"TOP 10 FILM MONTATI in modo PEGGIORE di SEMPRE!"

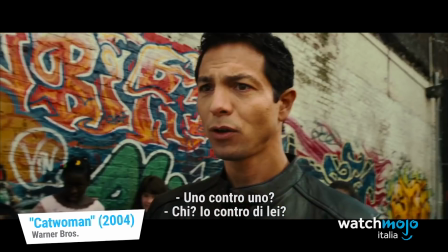0s Uno per uno? Chi? Io e lei?
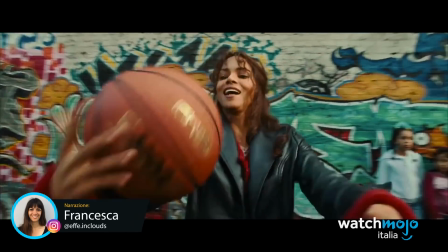3s
Bentrovati su Watchmoji Italia, dove oggi sveleremo la nostra... un'altra... top ten film peggio editati di sempre.
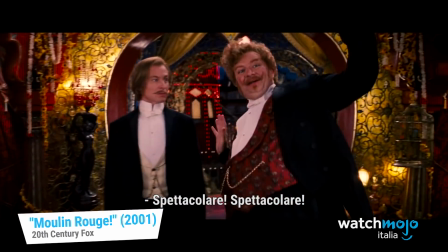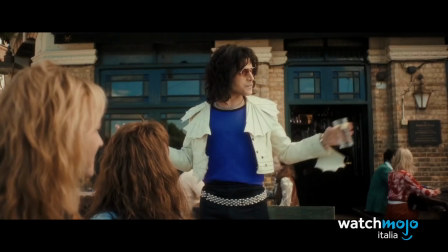17s
Non so se sia l'ennesima o se possa essere la prima di una lunga serie,
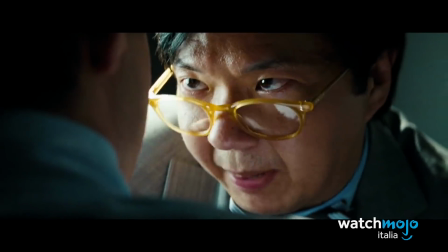22s
ma ecco a voi scene a volte anche tutto il film dove montaggio e post-produzione è proprio mannaggia,
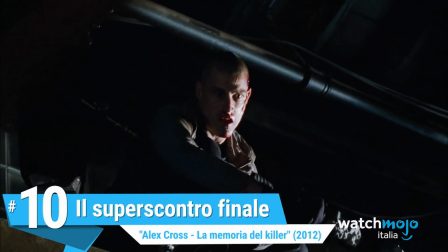27s
guarda! Numero 10, il super scontro finale in Alex Cross.
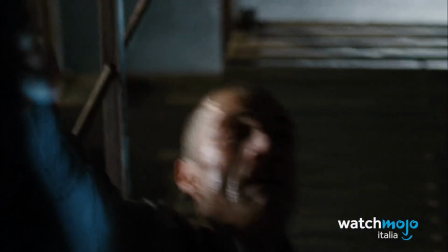35s
Ennesimo thriller basato sui romanzi di Patterson, in questo caso un prequel sul detective Alex Cross che arriva alla fine a rendezvous con il crudelissimo Picasso in un teatro abbandonato.
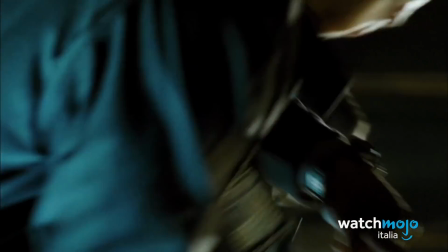44s
E se la cornice potrebbe farvi dire stile, il resto...
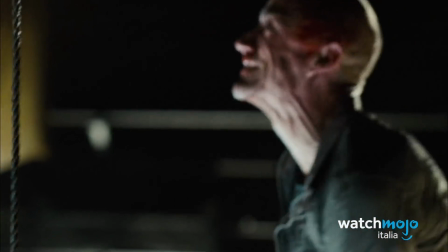51s
I colpi partono e arrivano a causa, uno tira un pugno e l'altro riceve un calcio,
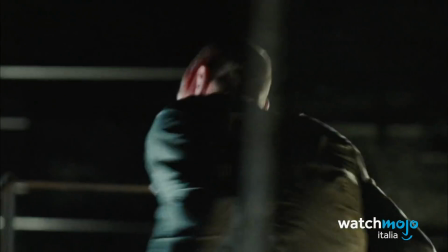56s
il framerate se ne va a quel paese e il concetto di shaky cam viene reinterpretato all'ennesima
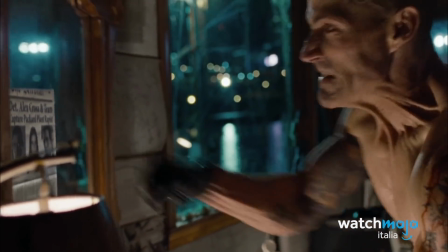61s
potenza come una serata brava a base di benzina ascoltando un DJ set di Gabri Ponte. Ho reso l'idea?
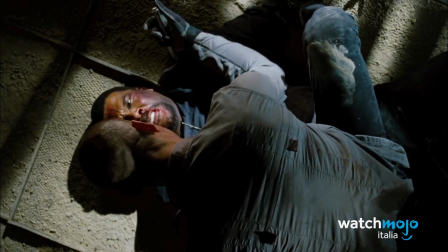66s
No, non l'ho resa, e allora guardate la scena nel covo del killer tra inquadrature a caso e quello shot sullo specchio.
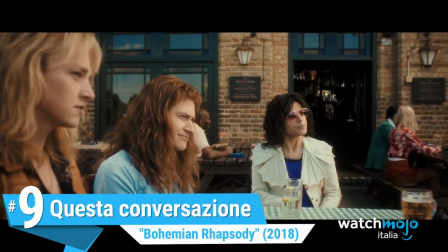72s
Numero 9 questa conversazione è Bohemian Rhapsody.
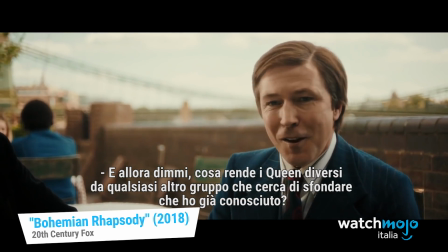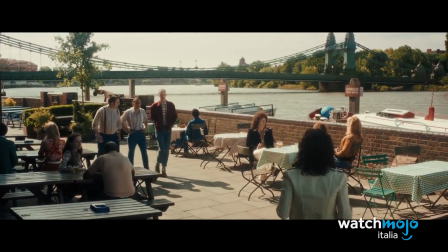81s
Produzione travagliata, anni a disquisire di qui e di là sulla resa dei personaggi, Alla fine è un film bene, ma non benissimo.
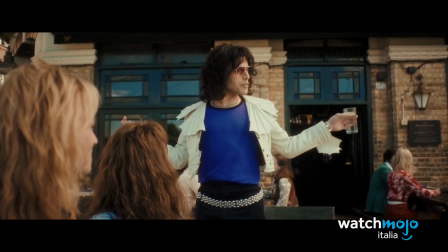88s
E quello che mi ha fatto stare peggio è l'Oscar al miglior montaggio, che dovrebbe dunque essere perfetto.
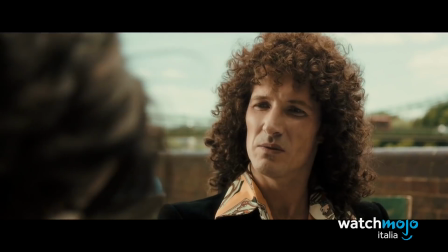93s
O quasi. E poi vedi sta scena di dialogo in cui sembra di seguire le tempistiche del combattimento di poco fa.
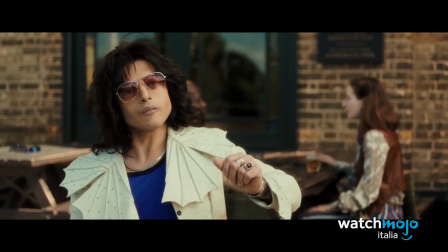99s
Si vede Freddy, poi Brian, poi un altro cambio, ma tipo inutilmente, a caso, ogni tre secondi.
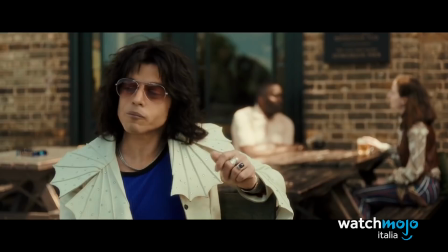105s
Ho capito che vuoi rappresentare tutta la band, ma fallo con i tempi giusti.
Chi vuole più?
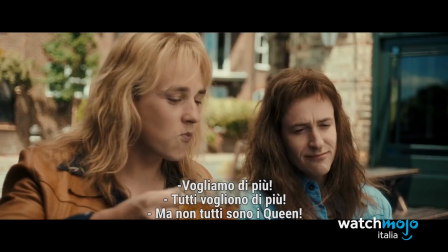110s Tutta band vuole più. Tutta band non è queen.
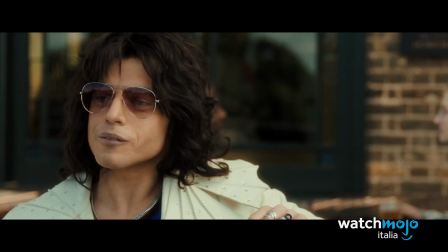113s
E il fatto che si cercasse uno sguardo alla video musicale, dinamico e frenetico, in qualche modo non attacca.
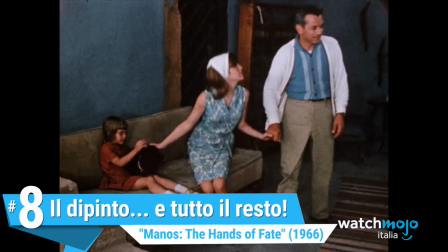120s
Numero 8 il dipinto, ma pure tutto il resto, Manos the Hands of Fate.
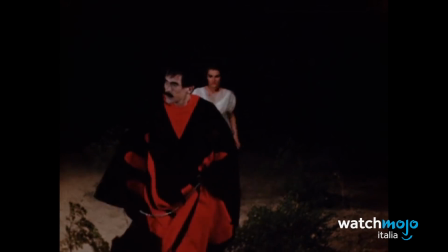127s
Spirito di cari musa, ti invoco in mio aiuto del parlare di questa porcheria. Ve lo ricordate tutti questo capolavoro horror degli anni 60?
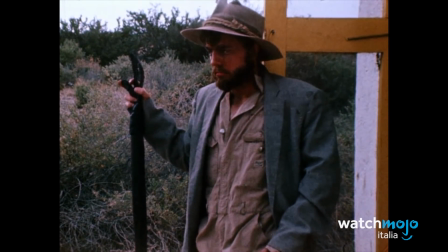135s
E vi ricordate anche quanto è male? Cosa?
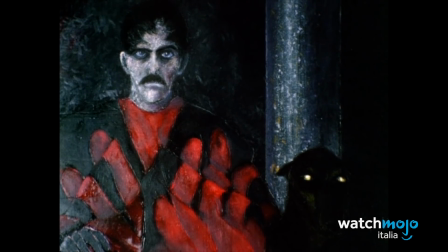138s
Ma il montaggio sonoro che è data l'unica videocamera degli evidenti buchi di audio, scene al buio in cui si vede solo il buio e quindi non hanno senso.
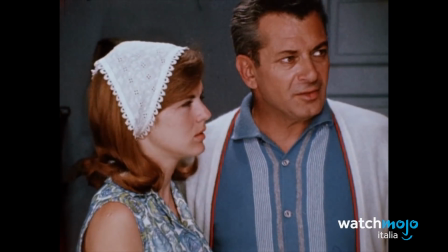146s
Ma forse una delle cose peggiori sono i primi piani del quadro che rappresenta il terribile Manos.
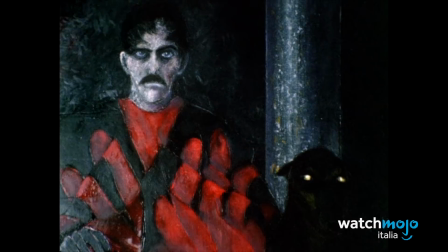155s
Un orribile quadro naif del signor Manos che viene ripetutamente inquadrato, immobile,
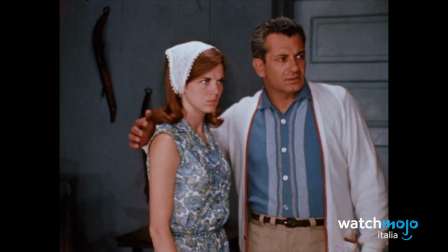159s
imbarazzante, a volte per tempi biblici tipo 19 secondi, 19 ma perché?
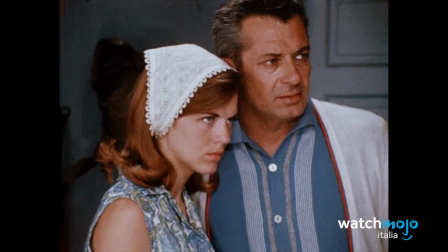165s
Ah giusto per coprire il minutaggio. Come se io adesso eliminassi la clip e parlassi lentamente.
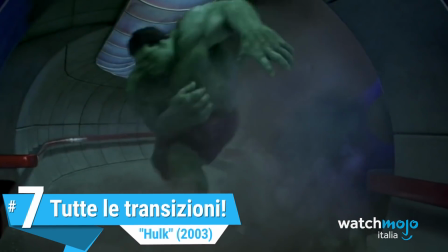174s
Numero 7, tutte le transizioni, Hulk.
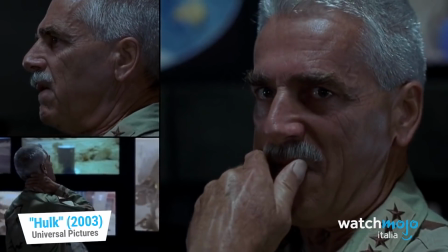176s
Hulk non ha fortuna alcuna al cinema, ma tralasciando il recente disastro con Norton,
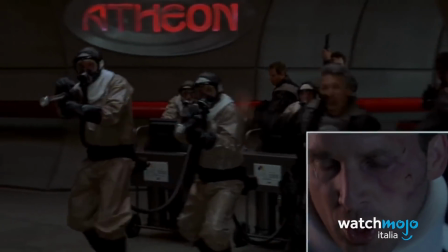183s
parliamo di Eric Bana, Hank Lee e della sua idea di cinecomic troppo comic e poco cine, nel senso che oltre agli effetti invecchiati malissimo,
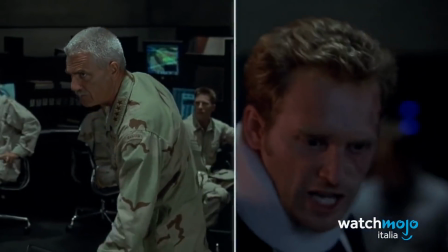190s
ma vabbè, chi se ne frega, Quello che era già uno sterco a suo tempo erano quelle transizioni di movie maker buttate a caso, che dovevano rendere l'idea del fumetto dinamico.
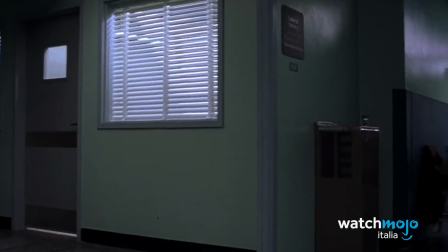199s
Ma come puoi rendere più dinamico grazie a un fumetto, un film, che di base è in movimento, mentre il fumetto no?
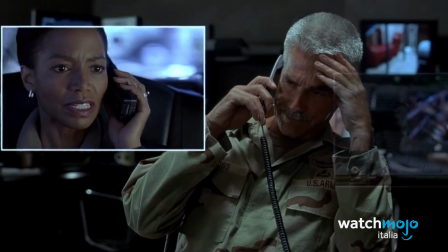207s
E infatti sono troppo, troppo, troppo a caso. Andrebbero bene se avessi cercato di imitare un cartone, forse, ma qui si parlava di fumetti.
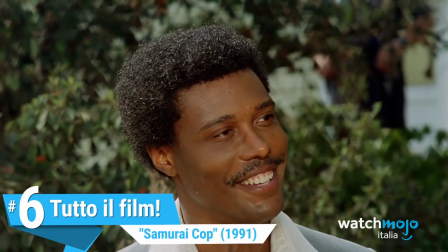219s
Numero 6 è tutto il film. Samurai Cop.
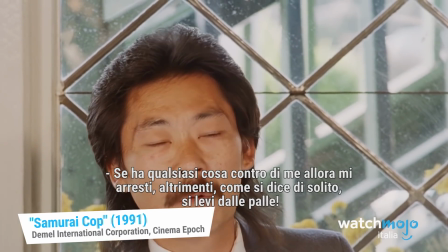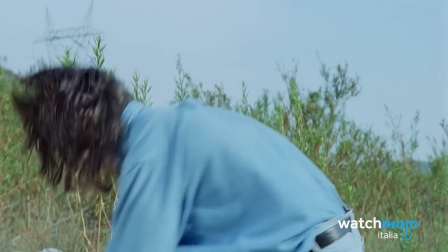228s
Se Mano si è invecchiato male con i suoi 50 anni, Samurai Cooper era già vecchio negli anni 90.
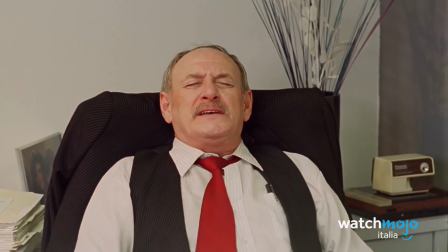237s
Una sceneggiatura degna di Forum e una recitazione peggio di Forum.
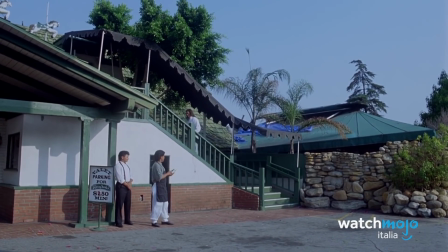244s
Le sequenze sembrano unite tra loro con lo sputo.
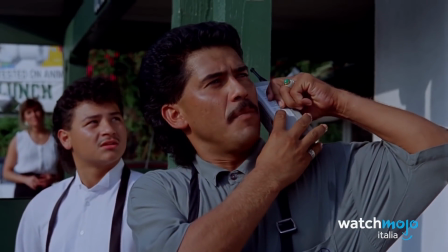247s
Non è probabilmente stato fatto alcun missaggio della colonna sonora, tipo che le battute compaiono a caso in sottofondo.
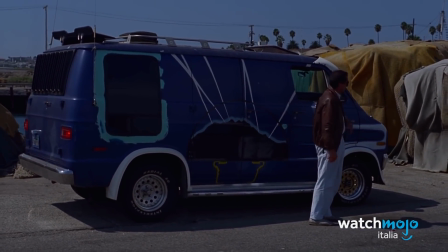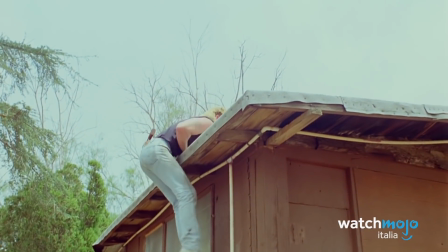259s
No, ma poi davvero, l'enfasi e la conseguenzialità delle azioni,
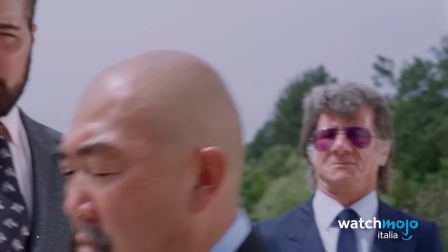264s
cioè a volte penso di dover rivalutare Tommy Wiseau e non so se avete visto The Room, e se non lo avete ancora visto,
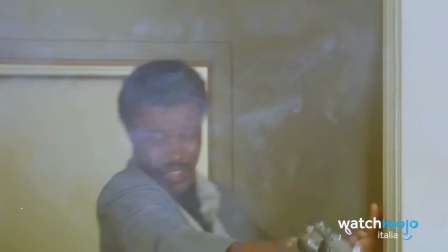271s
per favore guardatelo, poi guardate questo e ne riparliamo in un prossimo video.
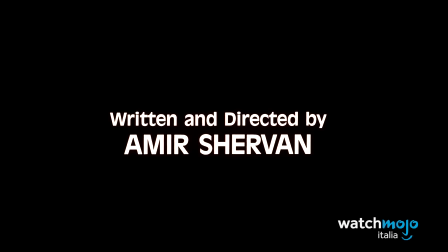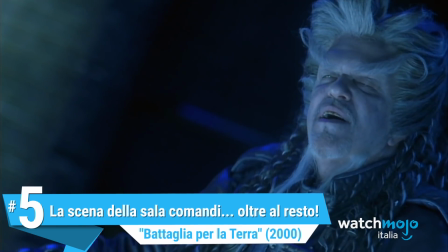282s
Numero 5, la scena della sala comandi in battaglia per la terra.
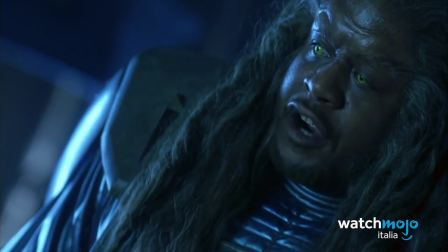289s
Il film è una schifezza per moltissimi motivi,
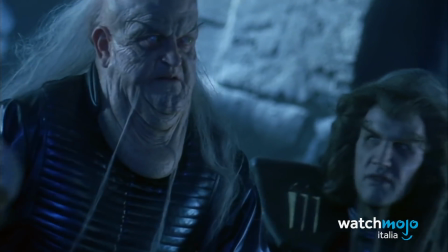292s
uno a caso il suo background veicolare di una filosofia New Age spiccia dettata da un folle pseudo-nazista con manie di controllo,
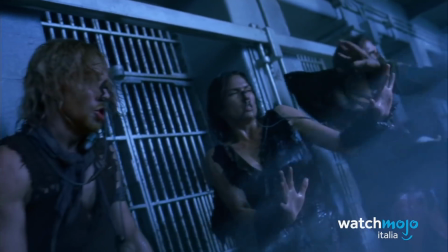298s
ma alla fine il montaggio è ancora peggio.
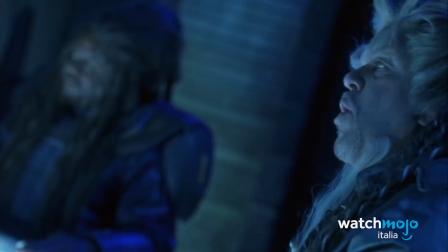302s
Slow motion come se piovesse, anche quando qualcuno tira una maniglia, taglia a caso tra una scena e l'altra, davvero prendete questa scena con Focus John Travolta.
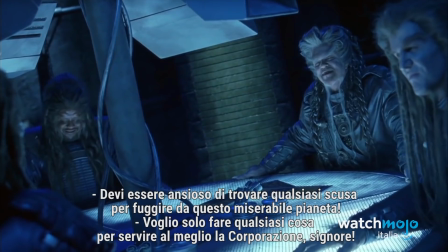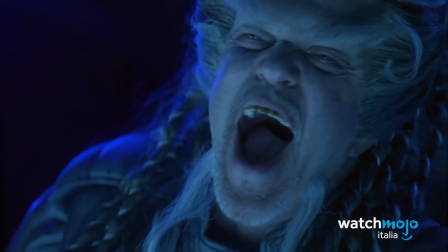318s
Lo so, lo so che le prosthetics sono un'altra forma di malevivente, ma davvero, sta scena di dialogo tra gente che parla non inquadrata…
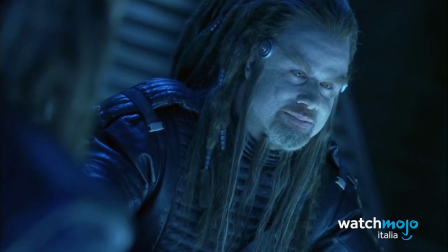328s
RALLENTI INUTILE E i primi piani strettissimi, questa sequenza che dovrebbe essere importante e diviene importante per capire al meglio come non fare un film.
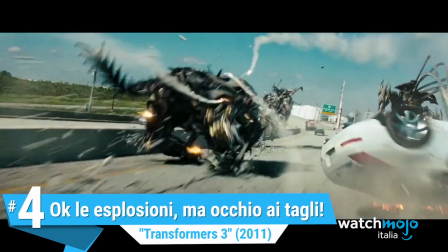341s
Numero 4, ok le esplosioni, ma occhio ai tagli, Transformers 3
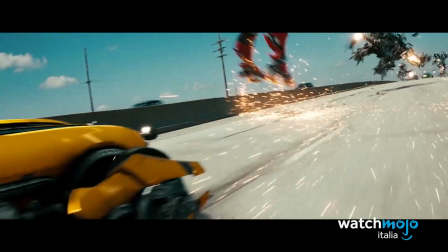350s
Capisco che Michael Bay utilizzi le sue sparatorie e esplosioni in seguimenti per montare le sequenze in modo che non si capisca nulla,
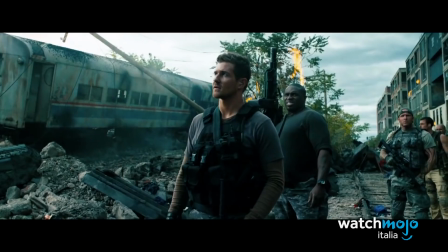355s
ma qui è proprio la sagra del chi se ne frega robotico e si passa da piccoli dettagli noiosi a piccoli dettagli riguardo ai Transformers,
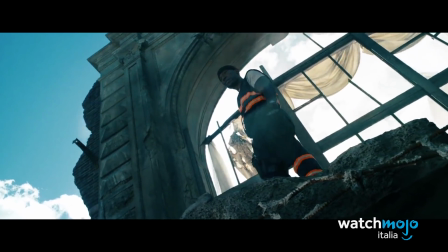361s
per i quali teoricamente ho pagato il biglietto.
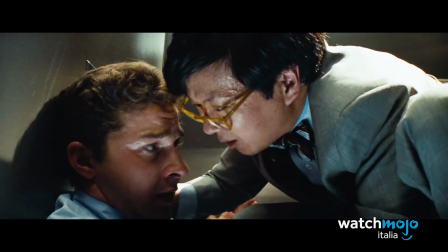367s
In una scena di dialogo di 10 secondi ci sono 40 inquadrature.
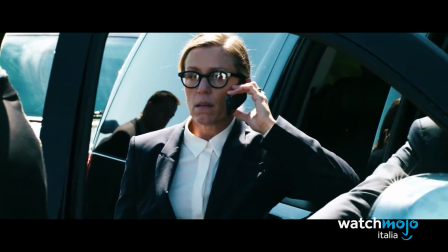372s
Ma manco nella scena della doccia di Psycho, oh, per non parlare di quando prima una macchina si schianta e poi torna magicamente a posto.
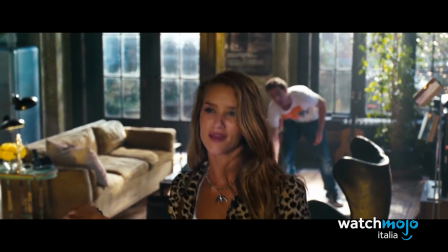380s
Oppure quando magicamente Shia Labbeau fa in mano un Decepticon Nano che scompare un secondo dopo.
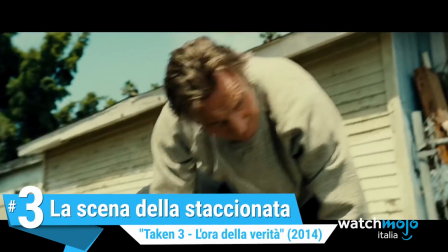384s
Vorrei poter parlare di bloopers sparsi, ma tutto il film è così. Numero 3, la scena della staccionata Taken 3.
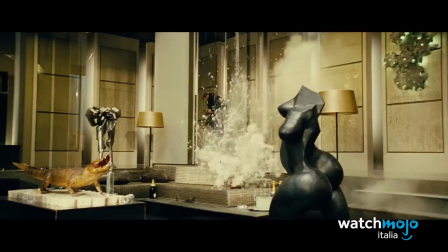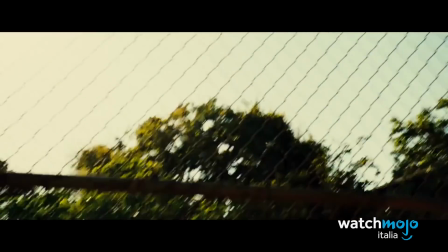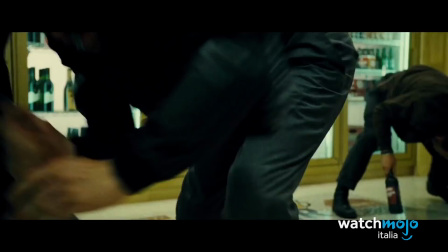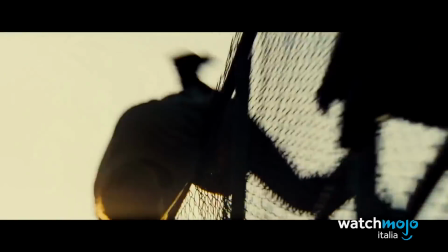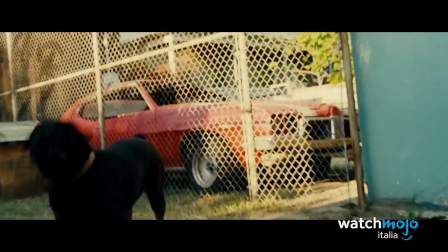422s
Ma scavalcare una recinzione non è una cosa di tensione, soprattutto se sei un ex-killer a pagamento armato come un Predator,
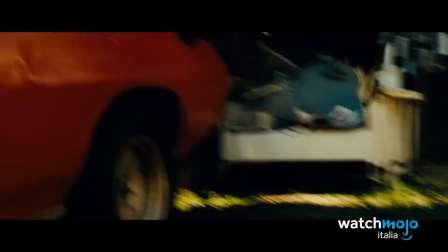428s
ma se invece sei Edgar Wright e stai lavorando con Simon Pegg, beh ecco lì ti perdonerei,
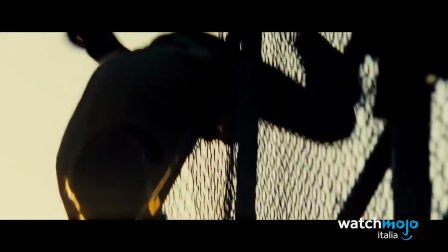433s
ma solo perché quel film è assurdo.
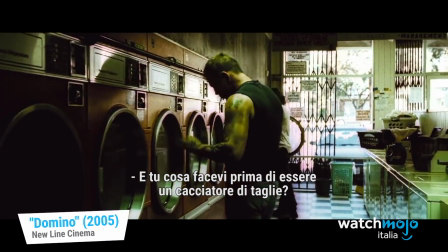439s
Numero 2 La scena della lavanderia in Domino Premesso che raramente ho visto film sconclusionati come Domino di Tony Scott,
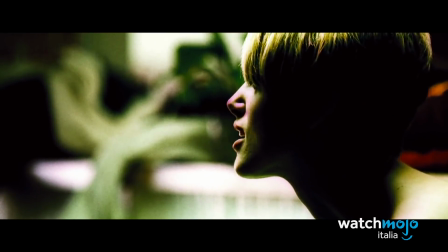448s
ma tra l'ammontare giga galattico di slow motion sexy con la kira inglesissima del mio cuore e fucili che sparano a rallenti tipo buda buda buda buda buda,
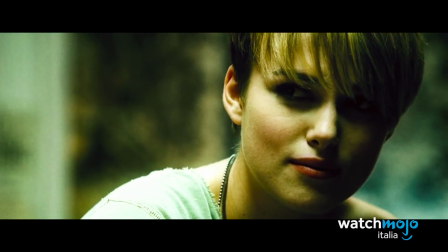456s
mi chiedo come tu possa voler dare azione a un dialogo in una lavanderia a gettoni in cui i due protagonisti si conoscono meglio sul piano personale.
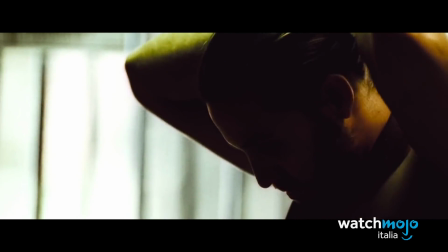463s
E infatti alla fine sta scena non solo all'interno del film arriva come un taglio a schiappo dritto in faccia,
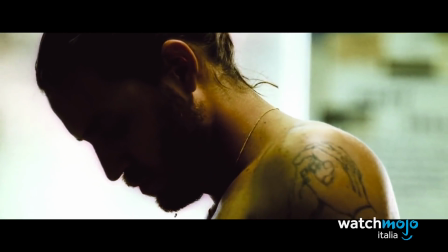469s
ma alla fine sembra uno spot di un detersivo in cui in 30 secondi si debbano raccontare tutte le proprietà organolettiche del detergente.
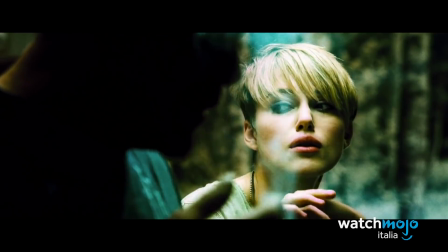475s
Fu lo stesso Scott a dire che non gli interessava far respirare il film e infatti muore di ipoventilazione.
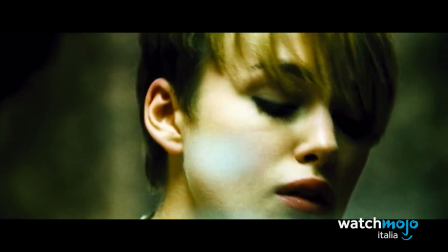481s
Il film.